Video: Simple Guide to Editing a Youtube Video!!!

If you want to be that super cinematic guy, be that super cinematic guy. Make your videos super cinematic, make them cool, make them exciting, but have fun with it. Fall in love with this process, because the more you love this process, the better your videos are going to come out. I 100% guarantee you. But we got to go back to this.
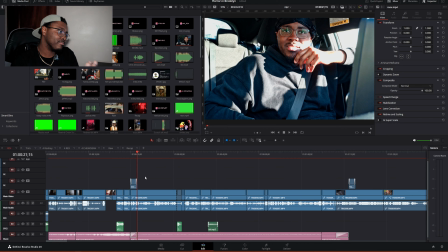[20:55]
No, one more thing I'm going to mention just before, you know, figure out what the hell else I want to do here is sound effects. Sound effects are very powerful and it can be overwhelming at certain times.
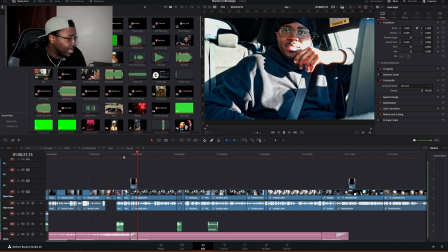[21:10]
For example, this is something I did here. It's probably something you didn't even notice if you watched the video.
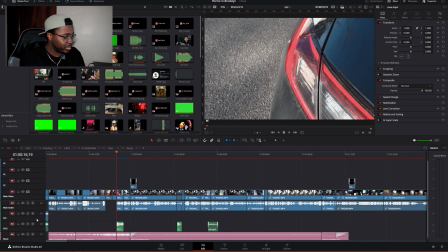[21:18]
This clip of me coming to my car. I'm gonna play this clip with just no sound effects on right now.
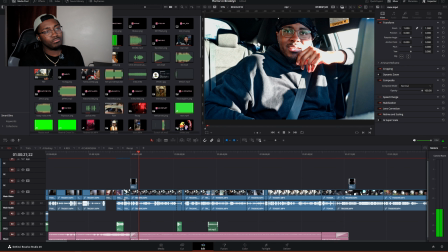[21:30] Shit, we living good today.
So, you were probably just like, okay, you didn't really hear much.
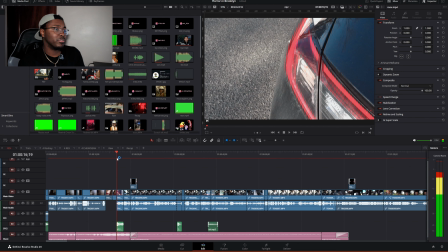[21:38]
Let's play with the sound effect now.
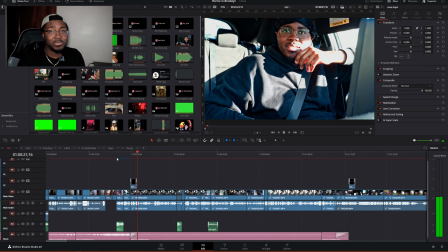[21:43] Shit, we living good.
I don't know if you're paying attention, but in my opinion, that makes a big difference.
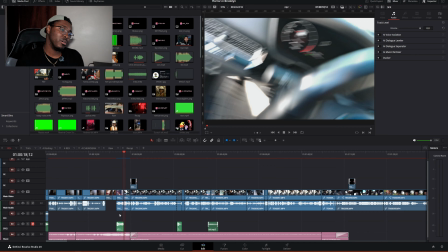[21:50]
You just went from, you know, just a little, okay, we're walking over to a little sound blaring in your ear and going like, ooh. The people watching your videos, your audience, your consumers, they want a form of stimulation. Now, you know, that doesn't mean overstimulate them.
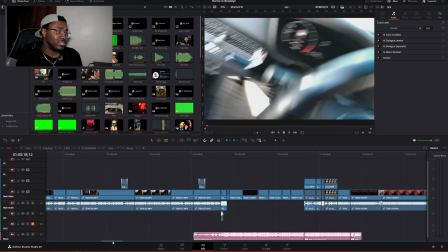[22:07]
And what I mean by that is I see a lot of videos where, and I've done some videos where I just like throw shit on the screen.
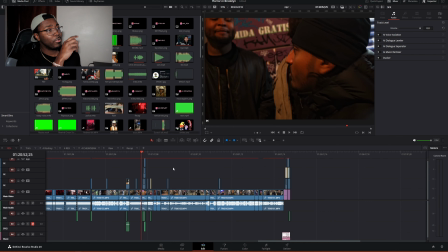[22:15]
For example, this right here, this part right here is an example of, I'm not gonna say overstimulation, but it fits for this scenario, but imagine this in any other scenario.
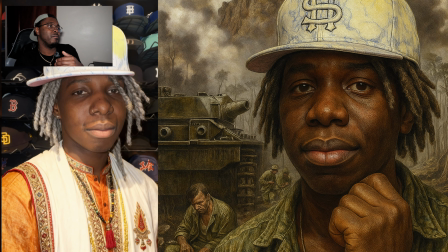[22:26]
Literally made all AI images of that was like, I don't know who did I'm dead.
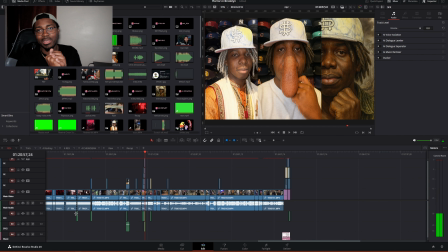[22:33]
You know, you got things going on your screen, you got sounds in the background. It's kind of crazy. So let me take a little process. Let me do a little something with y'all, man. Imagine I take this
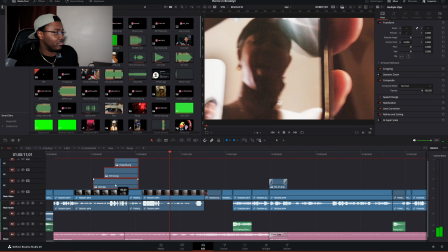[22:46]
and I put it at the start, and I'm just gonna willy-nilly throw it anywhere. And I'll shrink them down. Yo, Rodney's gonna kill me for this, bro. I know it.
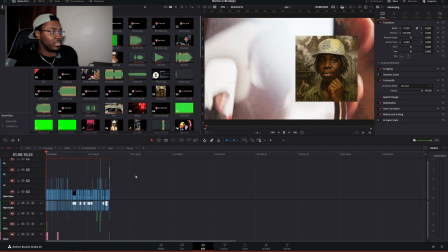[22:56]
And let's grab the sound effects that were over there.
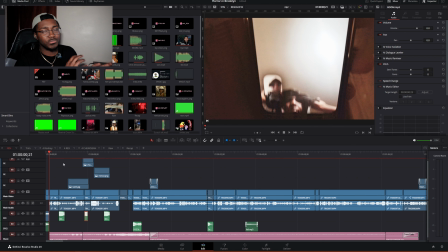[23:03]
Let's bring them back over here. And let's just play the video real quick.
Oh my God, it's my subject today.
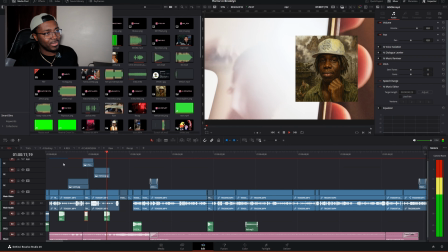[23:14]
So it's I'm gonna see. obviously this is a rush job because I'm trying to make a point here, but it kind of just feels random.
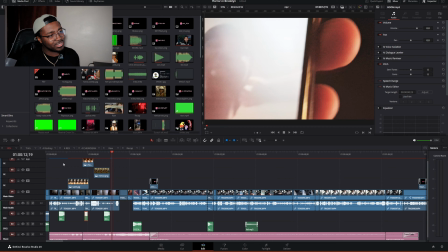[23:22]
Like it feels thrown over the place and no real purpose to it. Sometimes this could be fun, but in my opinion, especially the duration of them, like this is a great example with duration wise, especially like this one.
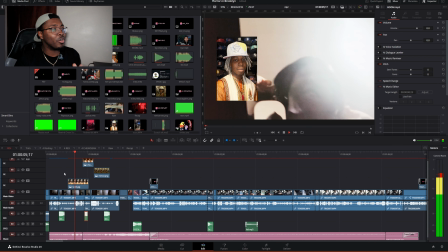[23:36]
Why is this on the screen for this long?
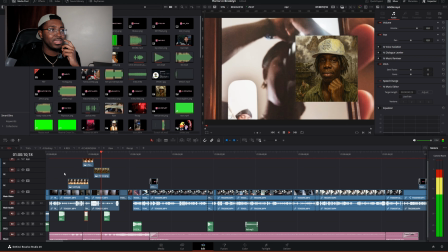[23:39]
That's something you should be thinking about when you're editing and you're looking at certain things, especially when it comes to like effects.
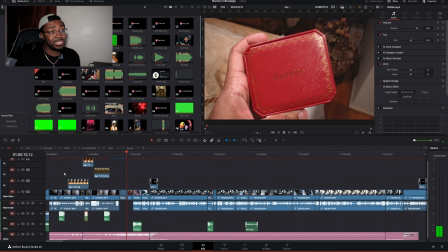[23:46]
Why does this effect need to be playing for this long? Is it really need to be on the screen right now, or can I put something else on? Or is it more important for them to like watch the actual content, the video going on? Or like, you should be having these higher thoughts about what's appropriate for the moment.
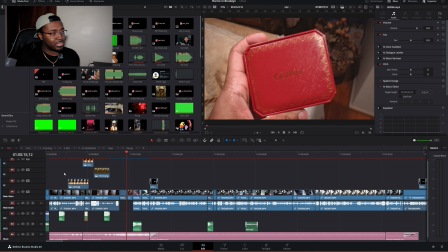[24:05]
Is it appropriate that I'm sitting here, if I go back to like the raw clips,
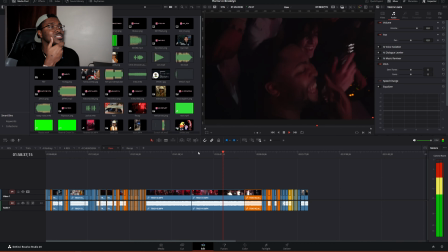[24:12]
and I am watching this, is it appropriate for me to be watching this right now? Should I be watching this super long section?
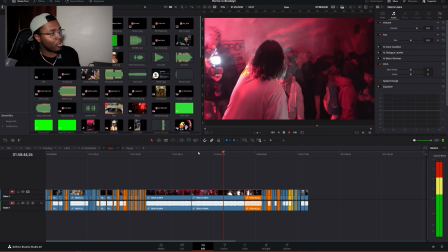[24:20]
Is this worth it? Or can I condense this?
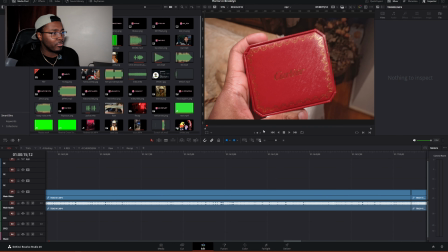[24:26]
Can I make this more easily watchable? Can I change this in some way, shape, or form so that the audience can easily consume this?
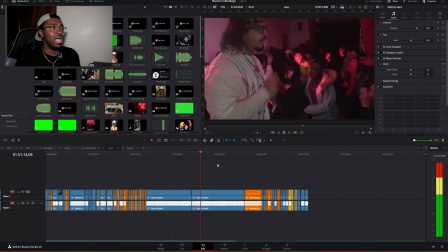[24:34]
For example, I can have this clip playing the entire time. I can have it going, I can have it moving, I can just keep it going the whole time.